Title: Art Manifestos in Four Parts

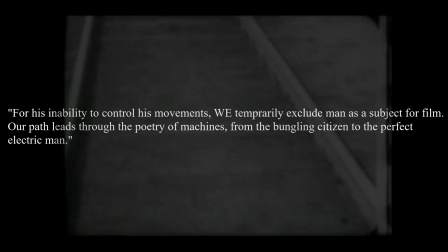(9:30)
We sing of earthquakes. We compose film epics of electrical power plants and flame.
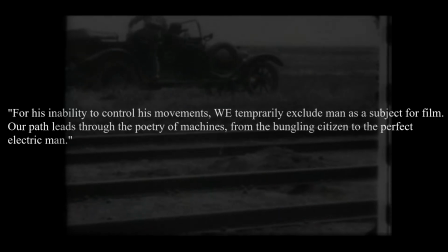(9:35)
We delight in the movements of comets and meteors and the gestures of searchlights that dazzle the stars.
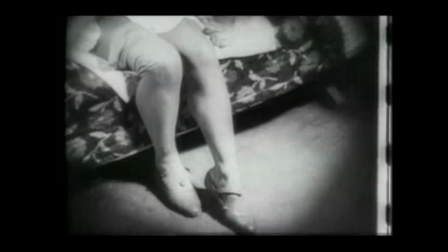(9:42)
It also suggests that cinema is the art of
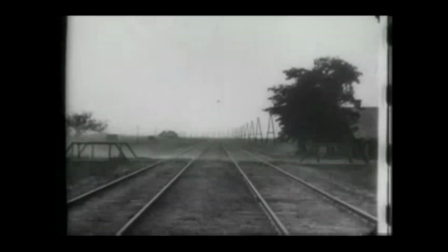(9:48)
planning, and that sort of goes along with their idea of the machine as the perfect man.
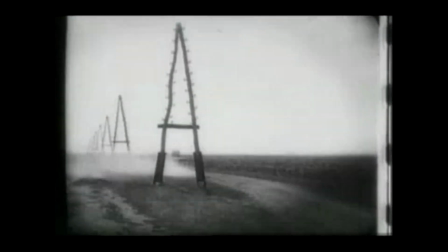(9:55)
They say they want to exclude man temporarily from cinema because man is imperfect,
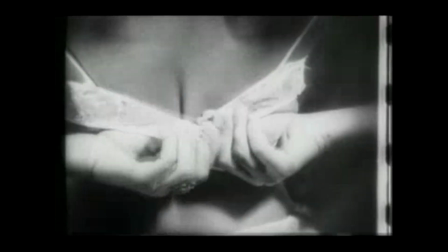(10:05)
and the machine is. It is perfect. It's calculated and everything like that.
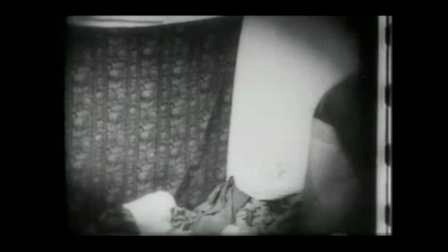(10:12)
And so, in a sense, they demonstrate their plans to make mankind this perfect,
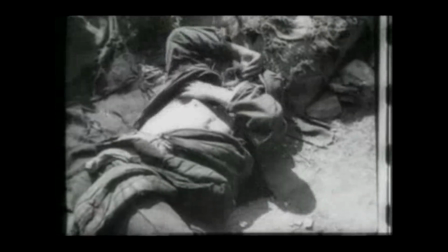(10:20)
calculated subject. And it says, in relation to what cinema is, it says, cinema is drawings in motion,
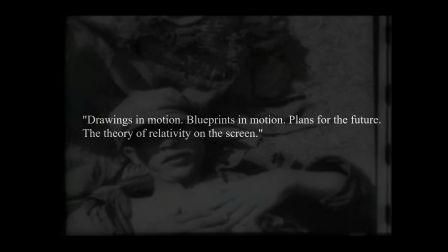(10:28)
blueprints in motion, plans for the future, the theory of relativity on screen.
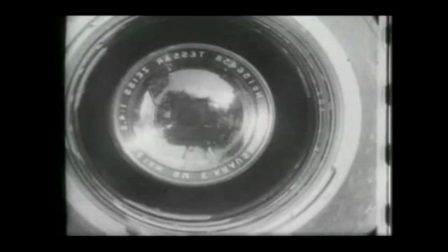(10:37)
I'm going to show some clips from Vertov's Man with a Movie Camera from 1929.
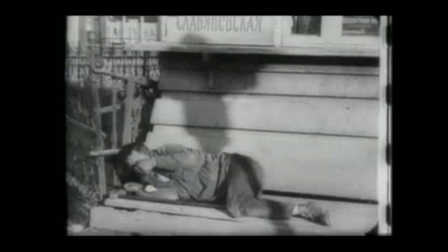(10:45)
It is a silent film, and a huge part of me
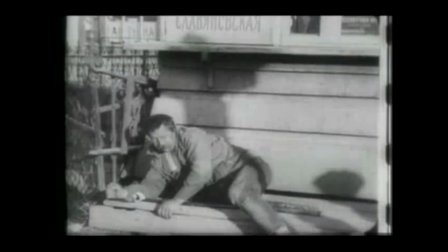(10:51)
wants to just show the film and not talk over it,
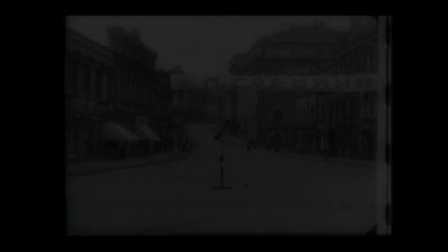(10:58)
but I think for the sake of time, I'm going to talk over the film, so you'll have to forgive me for that.
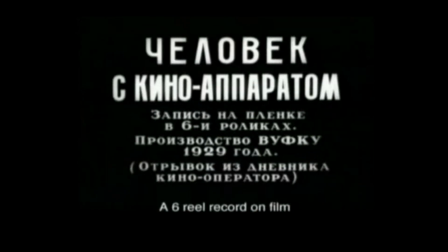(11:05)
But as we get going here, I just want to make note of the title cards. They are really indicative of
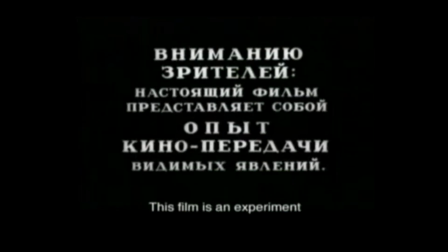(11:18)
of what the goal of this movie was, and it's totally in line with the manifesto. So it's all in Russian, but there are the subtitles, and I'll just let you read them. But they basically say, you know, we're going to focus on reality. There's not going to be a narrative here.
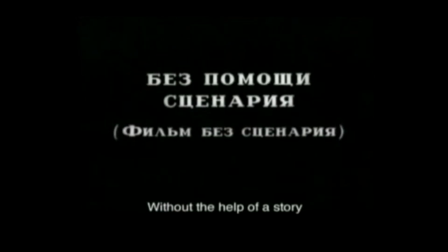(11:40)
It's just going to be pictures of real people and real things doing real activities.
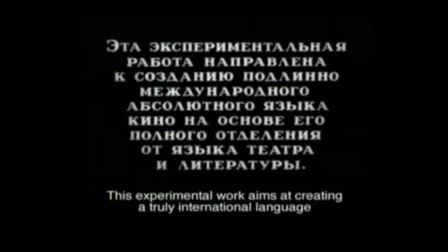(11:52)
And that's it.
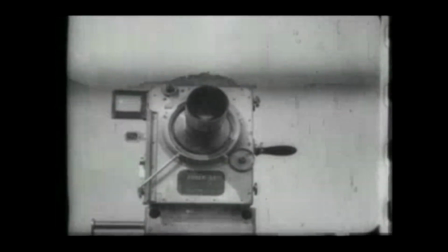(12:06)
First thing to note in any movie, really, is the opening shot.
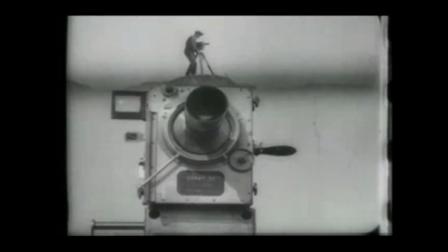(12:11)
And the opening shot is, in this movie, is also very important.
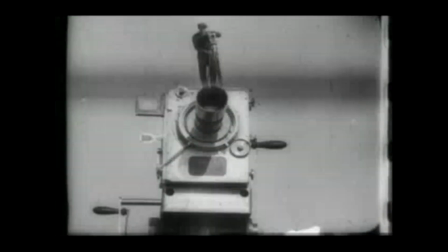(12:16)
You'll notice it opened on this picture of a camera.
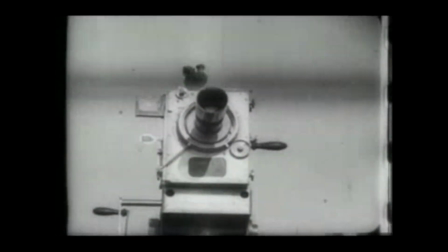(12:21)
And the camera greatly outshines the person in the frame.
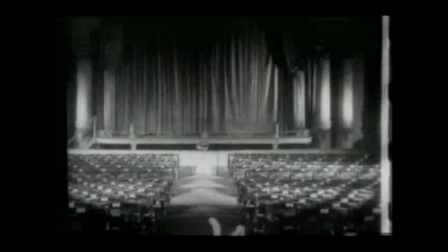(12:29)
And even though this movie is called Man with a Movie Camera, it doesn't seem, at least in these opening shots,
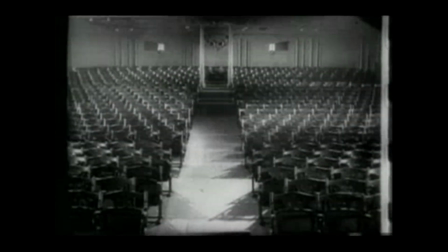(12:37)
to be the man that is the focus of the film, but rather the camera.
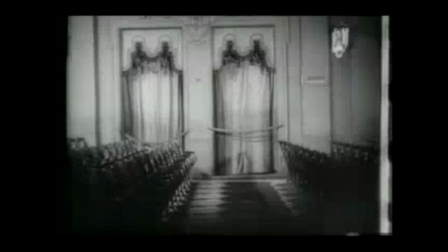(12:45)
And I want to pay close attention to these shots here,
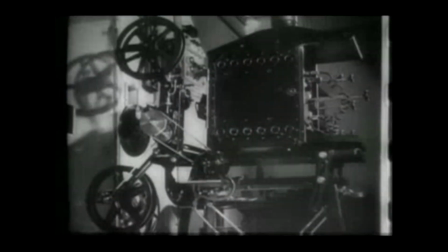(12:51)
because there's a lot of back and forth. It'll show one thing, and then it'll cut to another thing, and then it'll cut back to the other thing, the first thing.
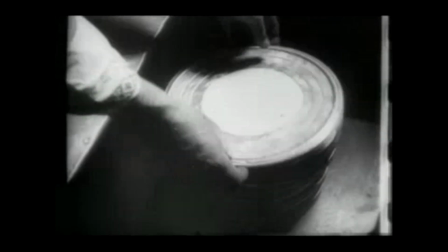(13:00)
And there's a lot of rhythm in that. And that's also really important, as we saw in the manifestos.
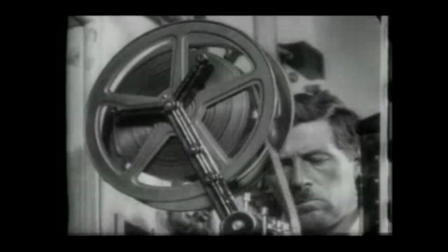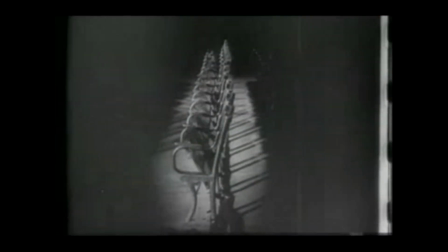(13:14)
You'll see the mechanical chairs fold down.
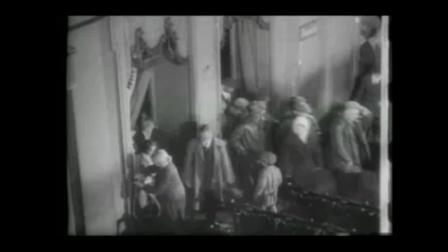(13:18)
No human contact. There's no inability for man to mess up their movements.
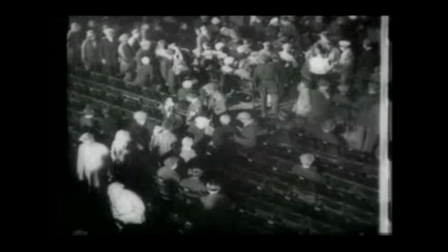(13:26)
All the chairs fold down at the same time. And it's all very organized and orderly.